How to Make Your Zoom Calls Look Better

How's it going everybody? Marco here. So the latest work from home situation or just connecting with our family during this pandemic has most of us using Zoom. So I want to show you how I took my Zoom videos from looking like this to something like this.
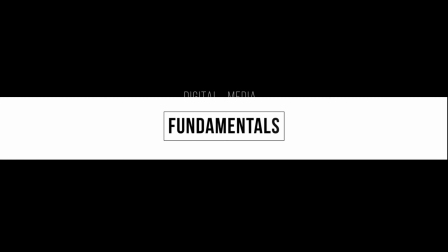So I'm going to show you how I stepped up my Zoom game and how you can as well. We're going to start with the easiest changes we can make and then move our way up to the more advanced changes to really get it looking pretty nice so to start off the easiest thing we could do is just elevate the camera so i have a laptop stand here that i'm going to use to elevate the laptop if you don't have a stand you could even get a stack of books just to get the camera up higher so
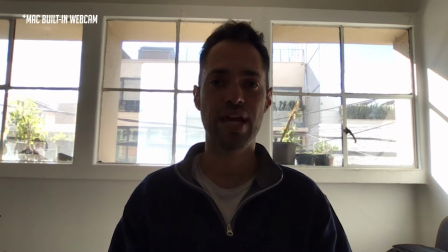there you can see just by elevating the camera we have a nicer frame looking directly
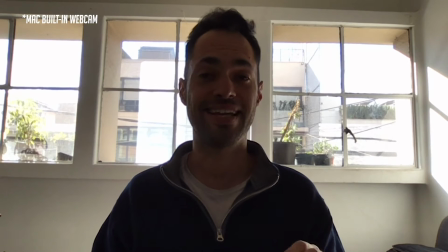into the camera next let's take care of this lighting situation So
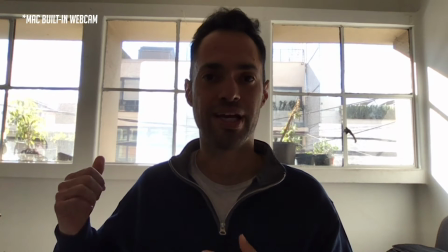the main source of light is coming through this window behind me a lot of people I see Backlight themselves
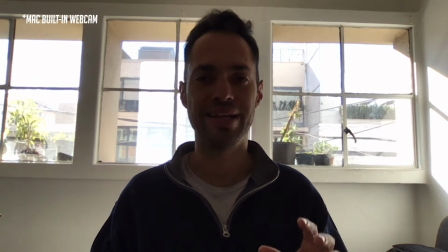with windows they have in their apartment or their bedroom and it doesn't look really good As you can see i'm pretty dark here. So there's a couple options we can do first I'm going to take some curtains put them over the windows to diffuse the light that's coming in
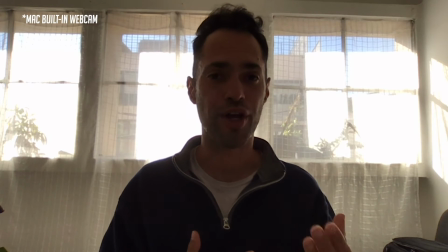So the curtains didn't really take care of that situation I'm still a little underexposed for that lighting behind me in the window so what we could do is take a source of lighting like in this case this small led that i have here or you could use a desk lamp with a daylight balance
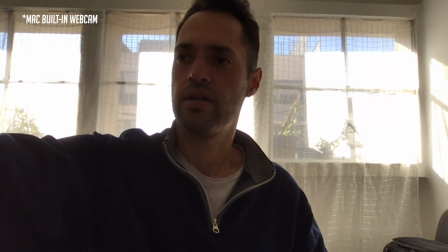bulb and add some lighting to ourselves here so we'll hit that light and so it lights me up now now you can see some of the
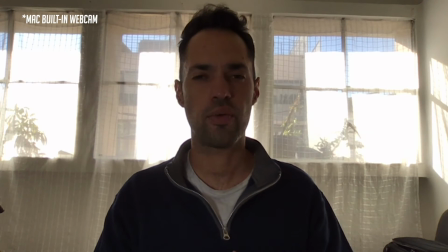features that are in my face here and it looks a little better i'm still not really happy with it so i'm going to do the next best thing which is just
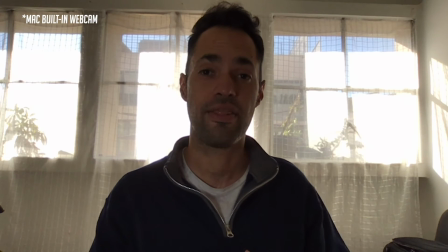changing our background completely and actually using this natural light source behind me so check this out right on we have a much
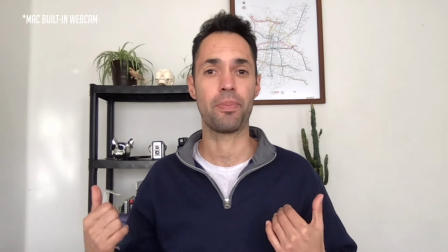better looking shot here we've completely turned the camera around so we have a nicer background make sure it's nice and clean we have those big windows in front of
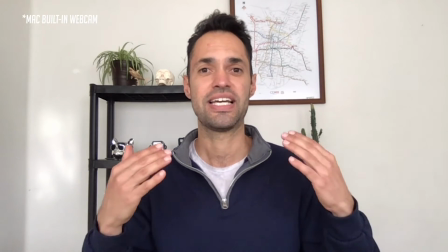us that act as great natural soft boxes to have a nice even lighting on us and now we want to upgrade the sound you definitely don't want to use your microphone that's on your computer so the next best thing you can do is use the headphones you already have
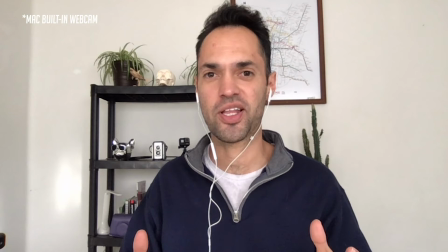plug those right in all right we're looking a lot better it sounds a lot better and i think this zoom setup we have here should be good enough for some work meetings or chatting with family and friends but i want to take it to the next level so let's upgrade the webcam and connect the sony a7s we have here to the computer using a usb cable and plug-in that you can download check the link in the description because if you want to know how to do that i have a video for that as well so i'm going to switch this shot here and we're going to then be seeing the
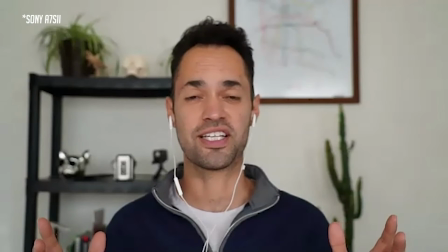shot from the sony all right here's our shot using the sony as our webcam it looks a lot nicer we have a blurred background some nice depth of field and it's really cool that you can connect another camera like a dslr even a gopro to set up as a webcam and then you can move it around as well so if you have different monitor setups or if you don't want to be looking directly at the screen you can move the camera to one of the sides to set it up as your camera maybe you want to show your computer while you're working i could take the camera around over my shoulder and be using that as the camera as well so it's a really cool feature that we can do to use a separate camera as our webcam here in zoom the next thing i'm going to do is i'm going to set up another microphone like the one I have here and we're going to turn on some lights. I'm going to black out the windows and I'm going to bring in a key light so you can see what the shot will look like then.
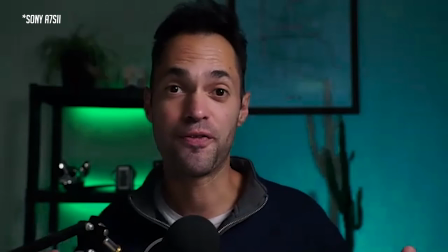There you have it, the final shot. Those are a few things you can do to step up your zoom game.